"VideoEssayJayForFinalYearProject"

The biggest failure which I had to work around was the rig for the boy and basically I I made a bag for the boy but parented it to the kids hips and because of that there were scaling issues and therefore I could not scale him up or down so therefore what I had to do was scale the environment up towards him which created a massive massive file and because the environment was so big when I tried to create a light source I would have to use extreme numbers just to get a sort of good looking animation and I think that's that messed it up a
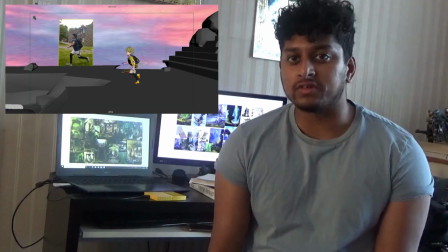(4:04)
little bit I personally feel like there's a lot of successes in this animation one is the animation itself because I use a lot of reference videos I created a fluid and
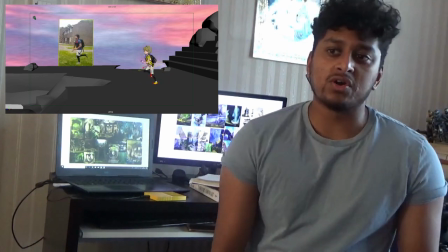(4:17)
quite effective animation I got the weight right I've got the timing right and it looked very very fluid so I was very
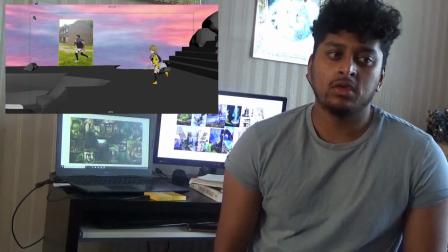(4:24)
very happy with that for most of my animations another was the actual environment itself
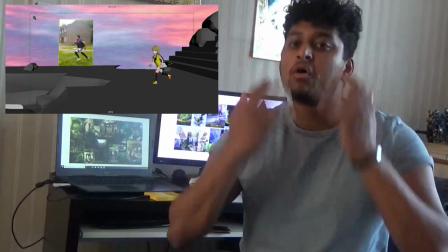(4:28)
it knew I had a clear idea of what I wanted in my head and I was able to build that in the world. I was also very happy that my animation looked a lot like the industry standard for pre-visualization. It clearly showcased what I wanted in the story, it clearly showcased the movement. So during the industry talks when a lot of the graduates came in, an animator came in and said that the camera should be part of the story and it should be another character.
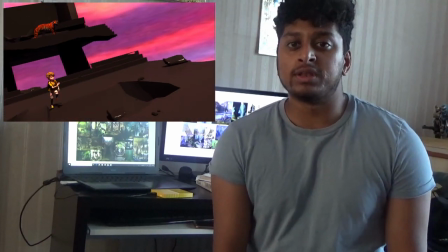(4:56)
I feel like my camera work is a lot more fluid and it showcases the story really well.
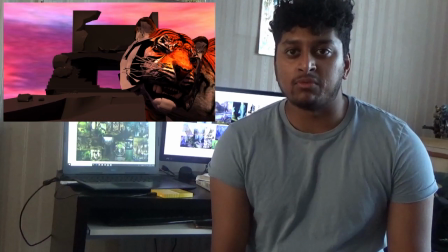(5:01)
There are some scenes which use the camera and it looks a lot more dynamic because of the movement. Because I want to go into pre-visualisation, a lot of my work is good enough for it but if I want to go into movies and into TV shows I feel like my work can still be a lot better. For one example, my tiger movement is not as good as movie standard or TV show standard. Animals have always been my weakness and in this project I wanted to improve myself which I feel like I have but I feel like I can become a lot, lot better.
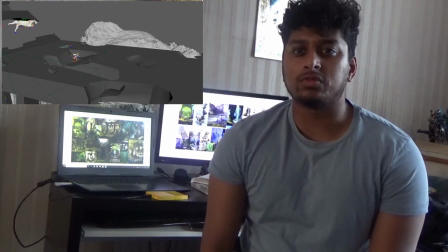(5:36)
I'd say the biggest challenge I had in the final year project was the boy getting chased by the tiger. That was a very, very difficult scene for me. First because I had never really done a run before for a kid and this was the first time I did the tiger run as well and I wanted
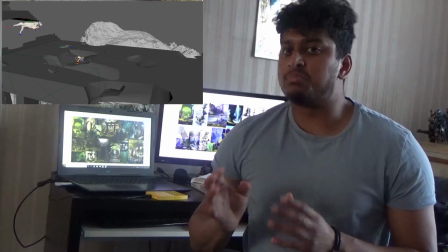(5:52)
to create the movements looking realistic I didn't want just the boy and the tiger to just run straight I wanted them to like merge a
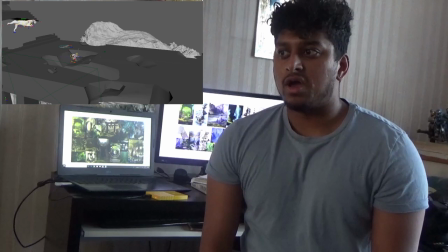(5:59)
little bit and have little obstacles along the way so I wanted to create a realistic movement in the boy doing a roly-poly and
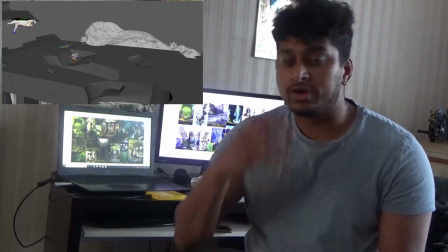(6:07)
then jumping in the ditch and jumping out and I wanted the tiger to look at its prey and assess the situation and I think this was the biggest challenge
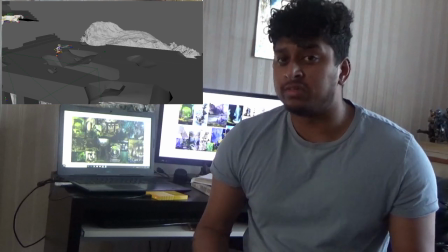(6:16)
because I just didn't know how to do it so this was by far the longest scene I did if I did have more time for the project I would have liked to make a more sci-fi looking video so I would have liked the kid and the lady to come in on a futuristic bike coming onto the temple shrines that would be nice but a model like that would have taken a long time to complete just from the past when we had advanced modeling module. Also I would like to create more animal movements so for example when the kids walking up the stairs and into the temple I would have liked to have birds in the background or maybe another animal just on the rocks this would have been nice and added a little more variation into the animation